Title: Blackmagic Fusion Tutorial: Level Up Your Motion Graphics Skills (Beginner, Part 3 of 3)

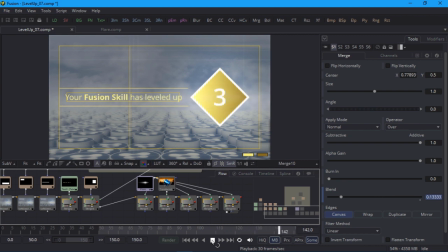500s
It's much more gradual than the others, so it's easy to spot how unconvincing it looks. To see some really nice professional optical effects, you could try pulling apart the lens flare templates which come bundled with Fusion. But for now, I'm just going to keyframe the size of the final flare so that it looks a bit more like a light fading out.
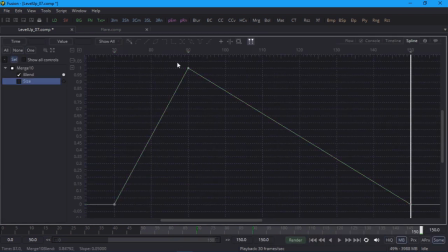519s
I'm also going to refine the shape of the curves a bit, mainly because I've had way too much coffee and can't leave well enough alone.
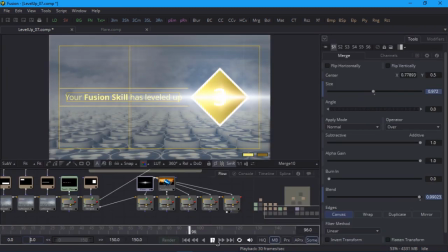528s
And that's it for all the flares. We shall bid them flare well and move on to tackle the final element in this project.
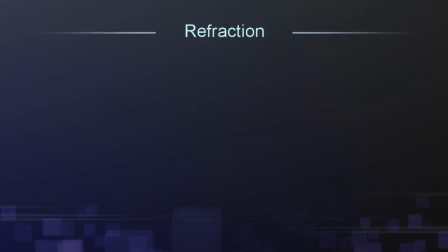543s
To wrap up this project, we'll add one last sweetener. We'll create a diagonal grid pattern and then use that to drive a displace node.
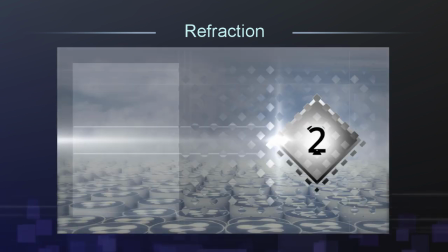549s
This will produce a sort of refraction effect, which is in keeping with the other optical effects.
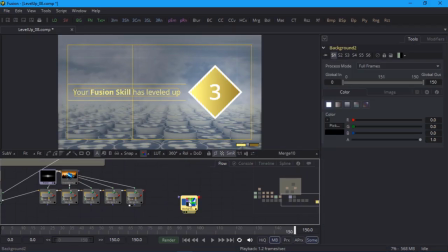555s
For the grid pattern, I'll start with a background node on its own and set the mode to gradient.
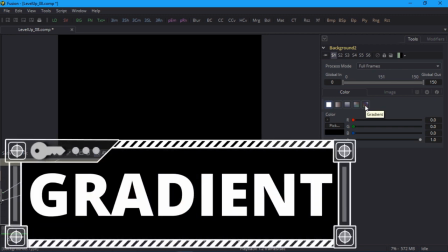560s
Gradients in Fusion are very versatile and well worth getting familiar with.
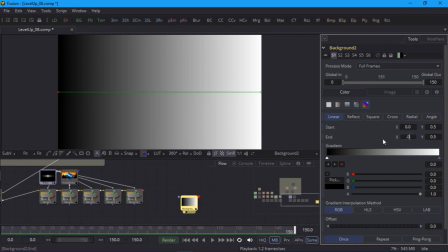564s
I'll set the end x value to 0.04 so that the gradient is really narrow, then turn on repeat so that I get multiple copies.
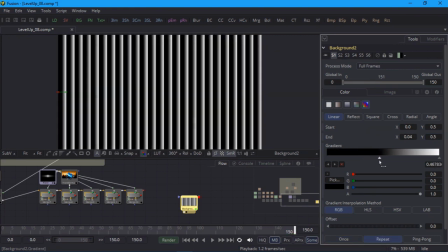571s
I'll turn these into vertical lines by dragging the gradient markers to around the center position.
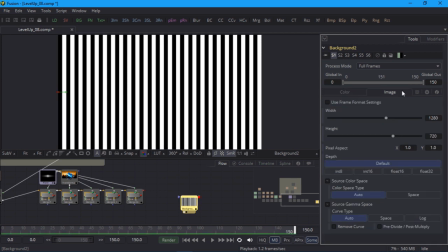576s
And in the Image tab, I'll change the height to 1280 so that we get a square image.
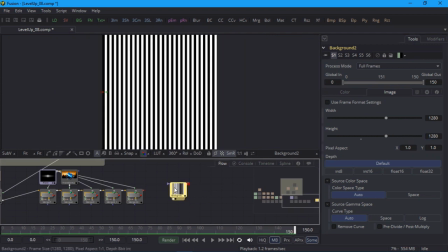581s
I can turn this into a grid if I overlay some horizontal lines, so to create those, I'll simply add a transform node and set the angle to 90 degrees.
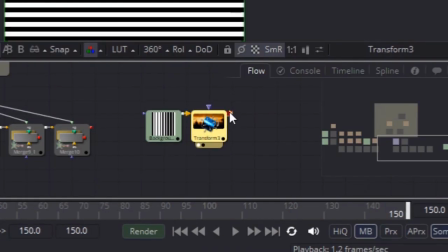592s
Now I'll merge the vertical and horizontal lines.
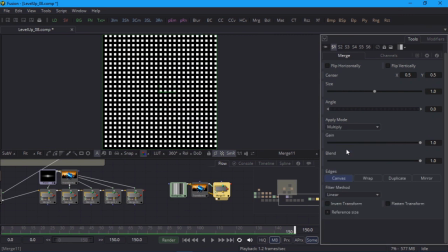599s
And set the merge mode to multiply. I'll group all three nodes together and name them Grid. If I rotate the grid by 45 degrees using another transform node, then I have my diagonal pattern.
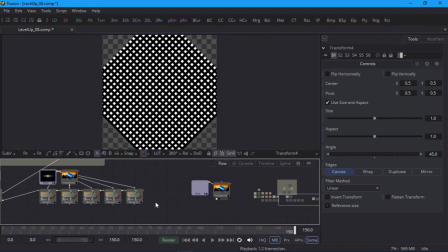616s
Now I'll return to the main comp. The refraction effect happens near the start, so I'll jump to one of the early frames.
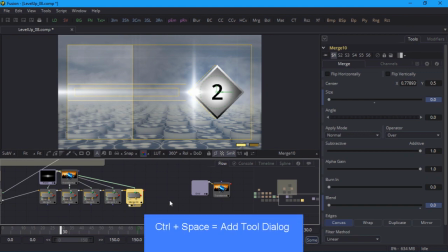622s
With the last merge node selected, I'll add a displace node and take a look.
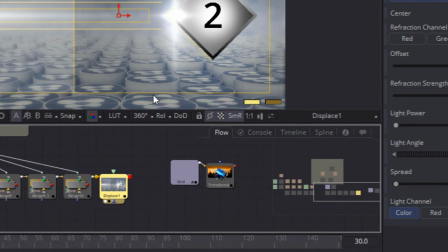630s
I can't see anything yet because it requires another input to drive the displacement, so I'll connect my pattern to the green foreground knot on the displace node.
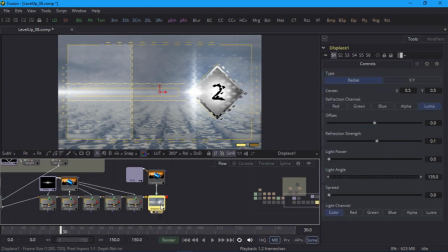643s
Now I can see something happening, so I'll select the displace node, and in the viewer, I'll drag the manipulator to the right so that it's centered on the diamond. This means that the displacement effect will radiate out from that point, which should look more balanced. I'll also crank up the refraction strength to 0.3 so that it's more obvious.
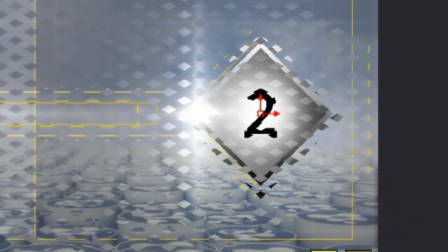662s
There's still a bit of a problem, which is that my grid pattern has been a bit squashed, and the little diamonds are now a greater width than height. This can happen quite often in Fusion when you're combining different aspect ratios.
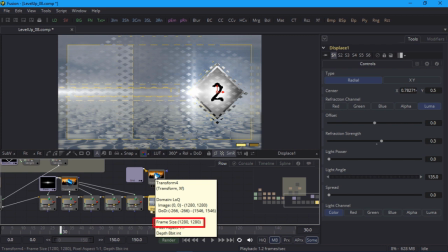674s
If I mouse over my pattern node, a pop-up tells me that's 1280 by 1280, whereas the displacement node is 1280 by 720.
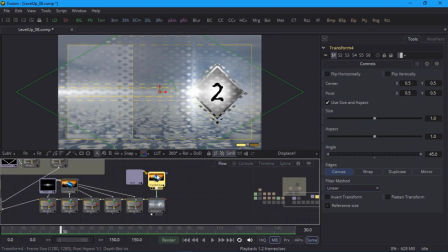684s
There are many different ways of solving this issue. In this case, I'll just crop my pattern by inserting a crop node in between the pattern and the displace node. If I take a look at the cropped image, I notice a couple of things.
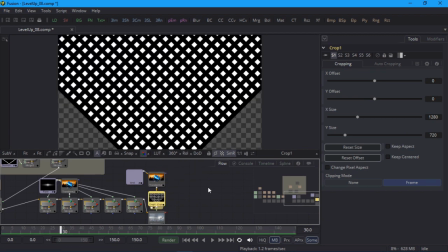695s
By default, it has been cropped to the project's default format of 1280 by 720, which is perfect. But it's cropped only the top of my pattern, so I'll drag the Y offset slider to roughly center my pattern in the frame.
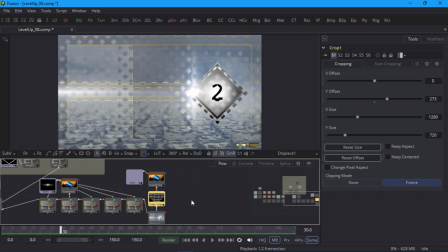708s
Now I'll take a look at the displace node again, and finally I have the look I'm after. It's covering the entire frame though, so I'll mask that off.
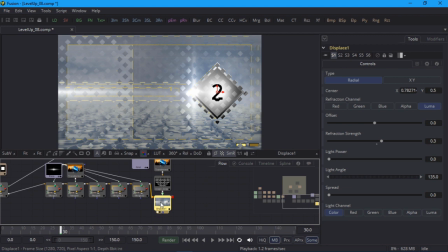716s
Be sure to select the displace node before you add the rectangular mask. I'll position that on the right side of the image using the guidelines. Now I'll add a second mask, which I'll animate wiping down the frame. I'll leave the height at the default value, but I'll make it wide enough to fit the entire frame.
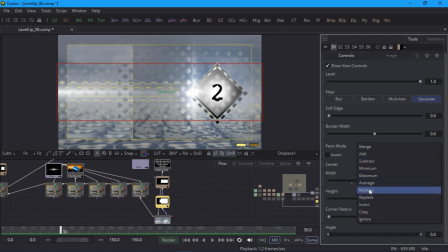734s
And I'll set the paint mode to multiply so that I get the intersection of the two masks.
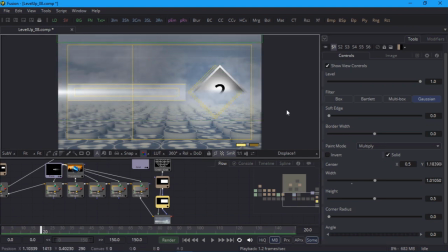741s
On frame 20, I'll keyframe it above the frame. And on frame 50, I'll drag it below the frame.